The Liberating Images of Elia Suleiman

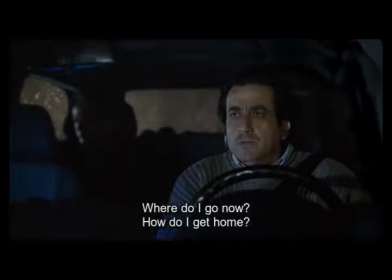(4:06)
Similar to Divine Intervention, this film starts out with driving in a car. This time it's a famous Israeli actor, Manashi Noi, driving. He is lost. In regards to the beginning of this film, Aliyah says, to this day,
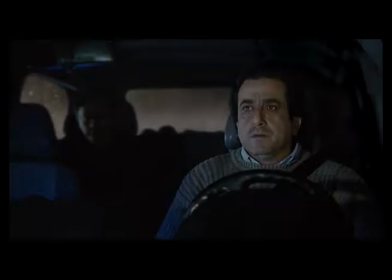(4:21)
most of Israeli society does not feel comfortable where it's at 60 years later.
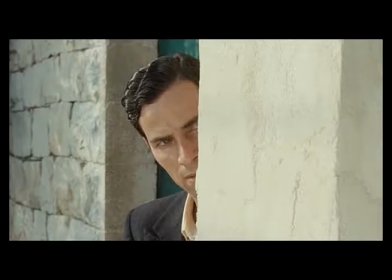(4:26)
They still want us to love them because they want to feel that they are part of this place.
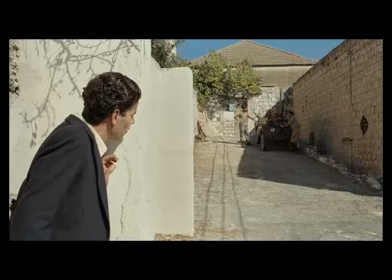(4:31)
The time that remains shows the life of Aliyah's father, Fuad as he experiences the 1948 Nakba. Aliyah says, While what I was describing in personal ways was true to history, in the sense that the facts were historical,
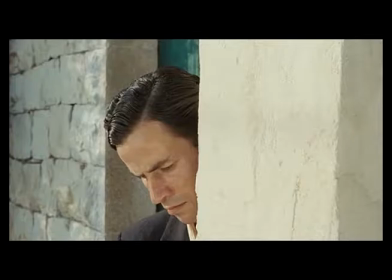(4:46)
I moved away from those facts and talked about the people living through them at the time.
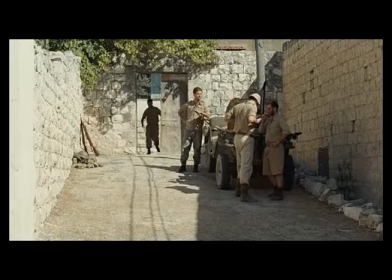(4:50)
This portion that focuses on Fuad is told in a more linear and narrative structure because that's how Aliyah was presented with the stories from his father.
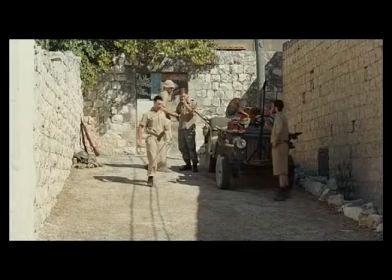(4:58)
Here he is witnessing soldiers stripping Palestinian homes of their valuables, much like the scene from Divine Intervention.
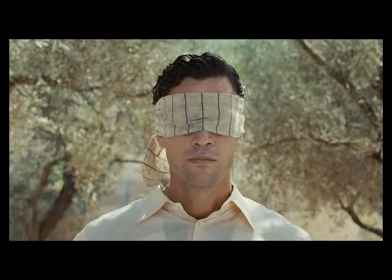(5:07)
By depicting his father's experience with the Nakba,
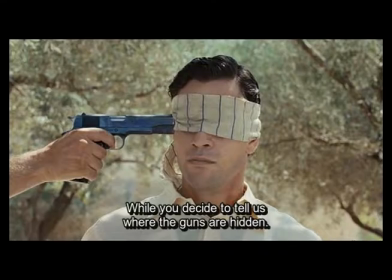(5:11)
Aliyah is able to express how deeply rooted and tumultuous the occupation has been for Palestinians.
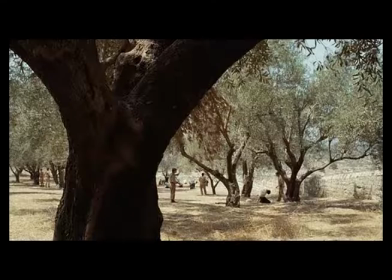(5:16)
I think it shows where Aliyah is coming from and how this tragedy has affected his generation and the generation before him. In another similar shot to Divine Intervention, Fuad gets beat for hiding weapons.
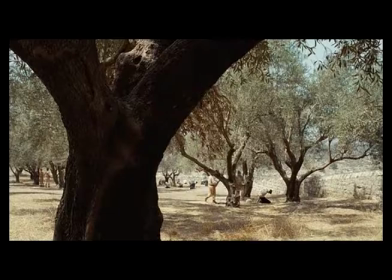(5:29)
Aliyah says, I set the camera far away from Fuad's beating because for me it was important for the geographic location to testify to the tragedy, not the blood that results from the beating. It's much stronger to have the wind blow and the ambience protest this tragic image than to do it in a close-up.
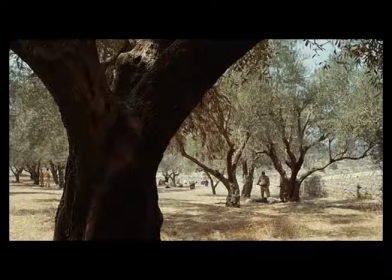(5:48)
In this film, Aliyah is also reflecting on his time growing up in a few different ages.
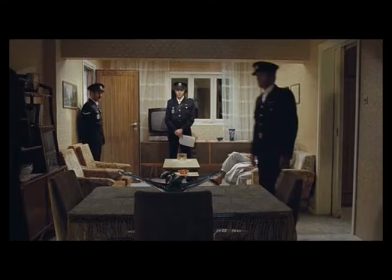(5:53)
In another similar shot to Divine Intervention, Israeli authorities are searching for evidence that Fuad is involved with making and distributing weapons.
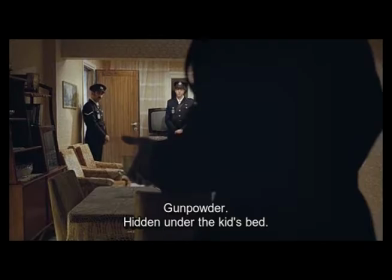(6:02)
The Israeli figures are the ones who control the movement in the scene.
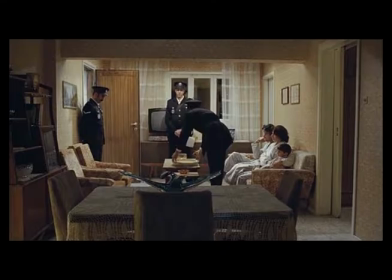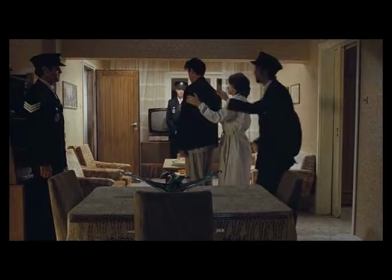(6:12)
On each side of the frame stands a soldier, which suggests they are surrounded and there's nowhere to hide secrets anymore.
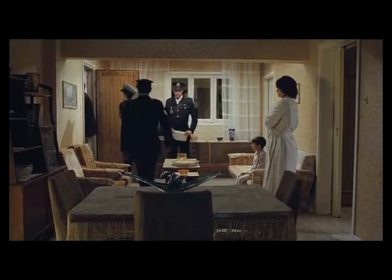(6:19)
Huwad is taken away as S witnesses this powerlessness of Palestinians under Israeli authority in the worst way.
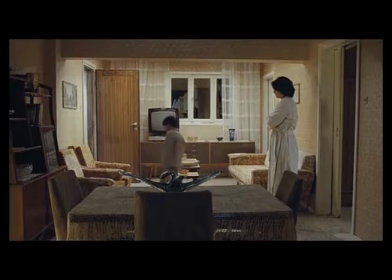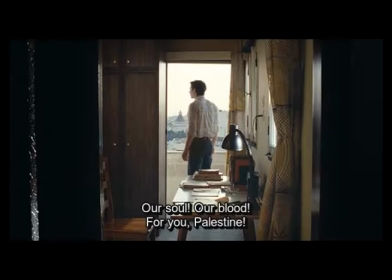(6:31)
As S grows up into a teenager, there is a scene where he witnesses a protest in which Palestinians are shot at.
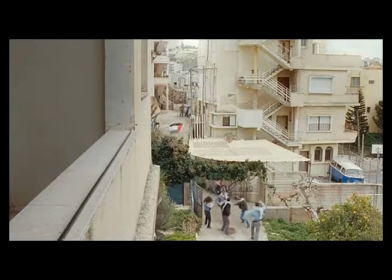(6:39)
He is not a part of the protest, but we can get a sense that he cares deeply about those in it from his transfixed state.
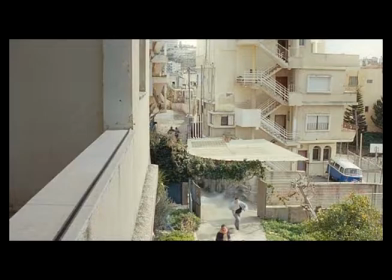(6:49)
The Palestinians are forced to run away. This scene sets up another scene that happens later in the film when S returns as an adult.
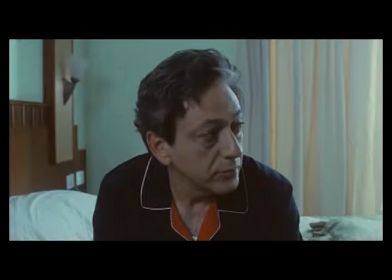(6:58)
He wakes up to the sounds on the street and looks out the window from a similar vantage point as before.
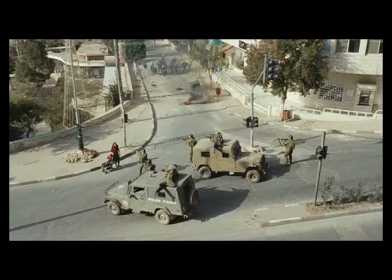(7:04)
There's the same site, a protest. But the difference is, now there is a woman who tells the Israeli soldiers to go home. Although the fight is still ongoing after all these years, the woman telling the Israelis to go home without being ridiculed or killed is a significant sign of progress.
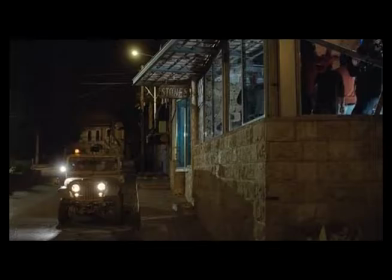(7:21)
I think that Aliyah is suggesting that even though the situation has been the same for years, more and more kinds of resistance will prevail. We see this again in a scene closer to the end of the film, where young Palestinians are dancing in a club in Ramallah.
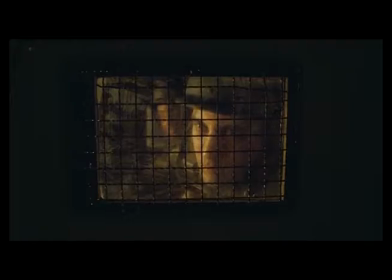(7:35)
The authorities are telling them it's curfew, but the party is ignoring the call.
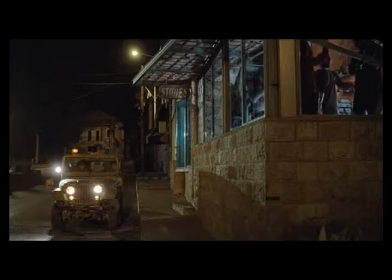(7:40)
This is yet another scene of resistance where authoritative figures are becoming more interested in what culture the Palestinians have made instead of holding power.
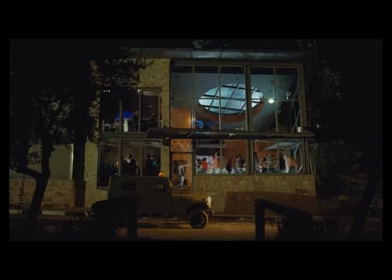(7:49)
There's no stopping the party, and there will only be more forms of resistance in the years to come.